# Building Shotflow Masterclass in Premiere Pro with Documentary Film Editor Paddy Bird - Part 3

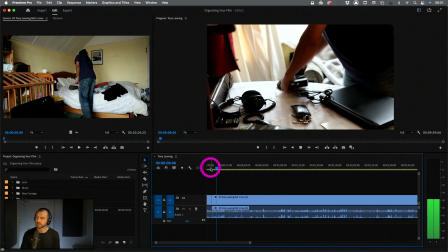503s
There we go. There's a nice fluidity to that. Picking that up and out.
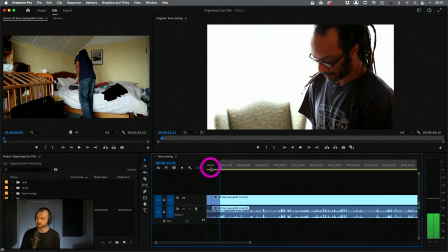509s
I think I'm going to go there. That's one possible place. Let's see what happens after that.
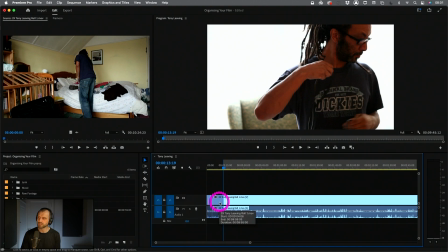517s
Now, this is a long... I could wait till he's turned and then cut to the zoom out.
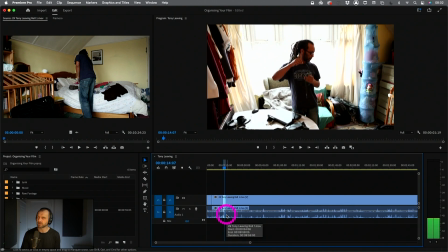525s
Let's see what happens there. Wait for the shot to steady. See, there's a bit of movement there. We don't want any of this messiness here.
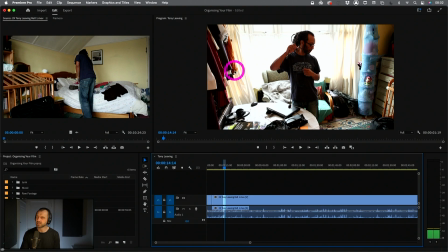532s
We want to limit the amount of messy camera work. So let's just see how that cuts together. It might work, might not.
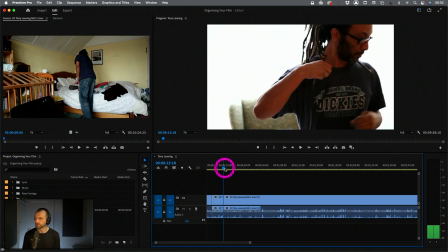543s
And there we go. We've pretty much got a kind of drama cut there. There's enough of a similarity between those two there. Drama cut, like, your outgoing and incoming shots. There's a continuity of action across there. What we usually do, not in drama, but certainly in non-scripted,
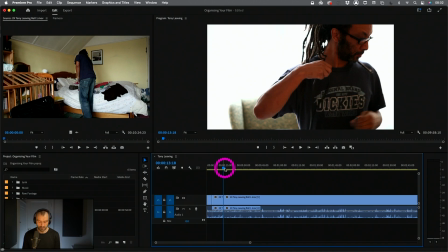562s
is that as you see, what we did there is we cut out this very quick crash zoom. The crash zoom is a very well used thing in non-scripted because the camera operator will look to see if a person is doing some kind of action, and if that action is quite long,
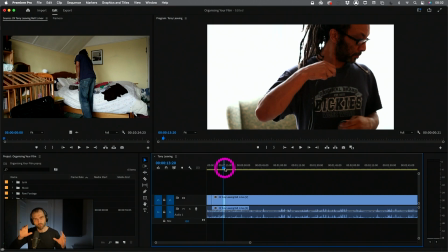580s
as in over a second, they'll wait to a certain point within the action, then crash zoom out or crash zoom in, so that it looks like you have a drama cut. So then when you can cut that out. Sometimes in reality TV they don't cut that out. It's part of the style, but it allows us to cut that out like that.
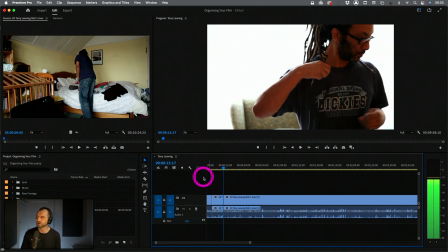601s
And look, there's a very similar look at the body position and look at the hand position.
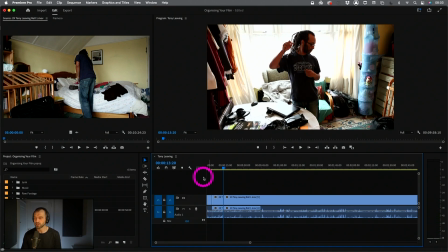605s
It's as though we've got two camera sizes, two cameras shooting there, a mid and a wide shot. So that kind of works. And look at the shot flow. I'm going from close to wide.
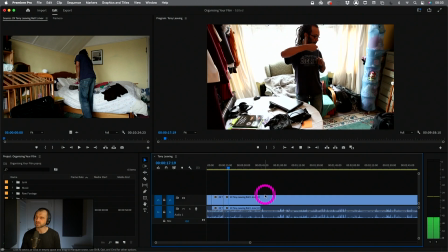619s
I like that. So where do I want to come out on this? He's doing all this. Oh, there's something happening here.
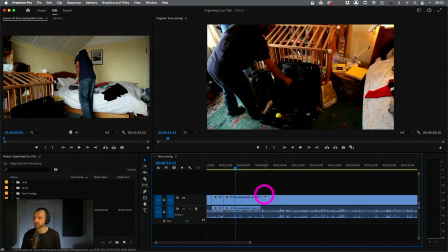625s
That's kind of interesting. And the camera goes down and okay, it goes up again. I like, let's change because we've got a new piece of information in the background here.
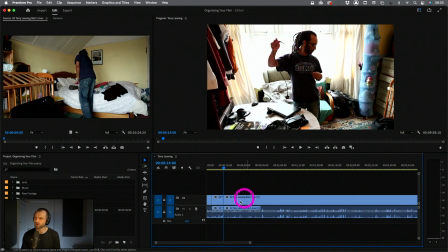638s
Look at all this. This is very similar. You can see, look at the predominant amount of the background. It's this sort of bleached out window.
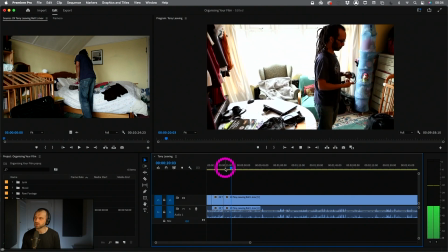647s
So I want to go to something new in the background. So there's nice movement here.
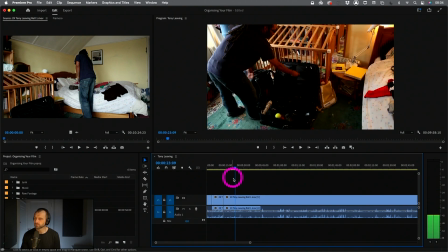651s
Plonk. I'm going to come in there. I'm going to come out there.
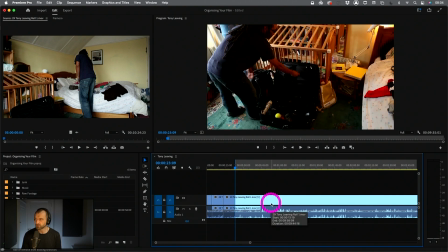658s
That's nice. So the last frame of this shot is the last thing people are going to see before we cut to the next shot.
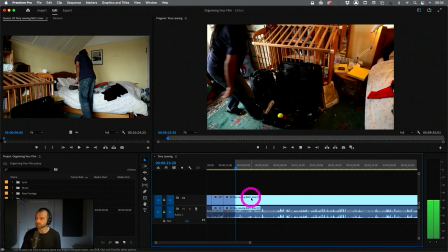667s
Where that next shot starts, I don't know yet, but let's have a look. Because I'm constantly thinking about shot flow.
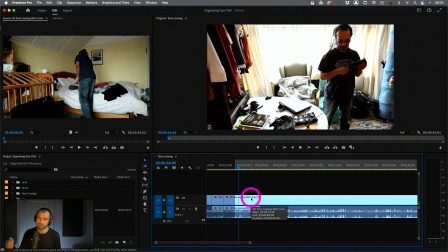671s
I'm constantly thinking about new content within the image, new frame size within the image, and potential continuity that goes across, like the cable thing that we just saw, that goes across these two cuts from the outgoing to the incoming.
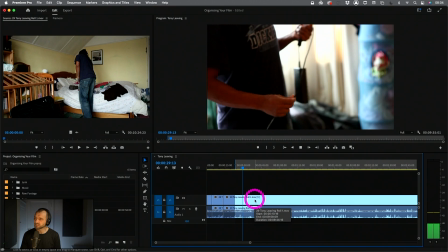687s
So this is the same. Do I like this? Is this interesting? Yeah, it's kind of interesting little movement. Am I going to keep this in later on when I start chopping things up and putting dialogue in and music? I don't know.
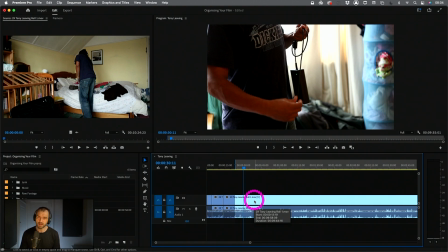699s
I don't know that yet, but what I'm doing is I'm basically filtering down through a process of initial shot flow into the shots that I kind of like. I'm getting rid of probably 10, 20, 30, 40% of something out of the raw rushes. And that's the key thing that we want to do at this stage. So I kind of like this. This is, look at that.
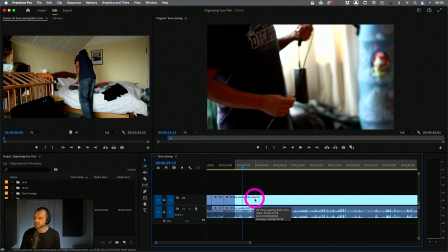718s
We've got a slight pull focus. Maybe we could start on the pull focus. That might be something quite nice.
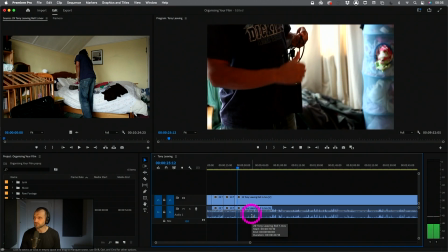724s
Let's put that in there. 1, 2, 3, and then what happens?
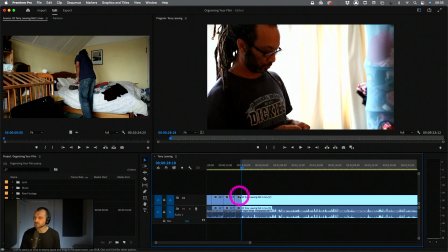729s
Oh, well, then we go up. That's nice. So we've got some camera movement right at the end. Let's just check that.
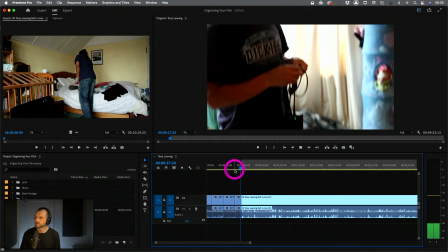738s
2, 3, move up. Great. So I will look at what's coming up here.
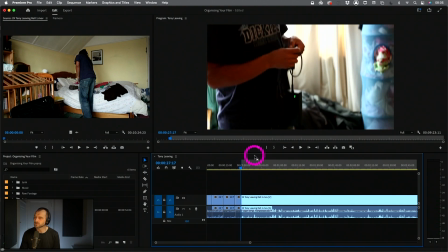745s
Oh, no, there's a little... What's going on there? There's a little move.
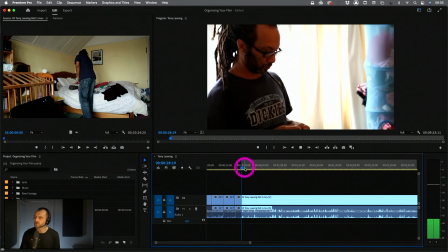750s
There's two moves.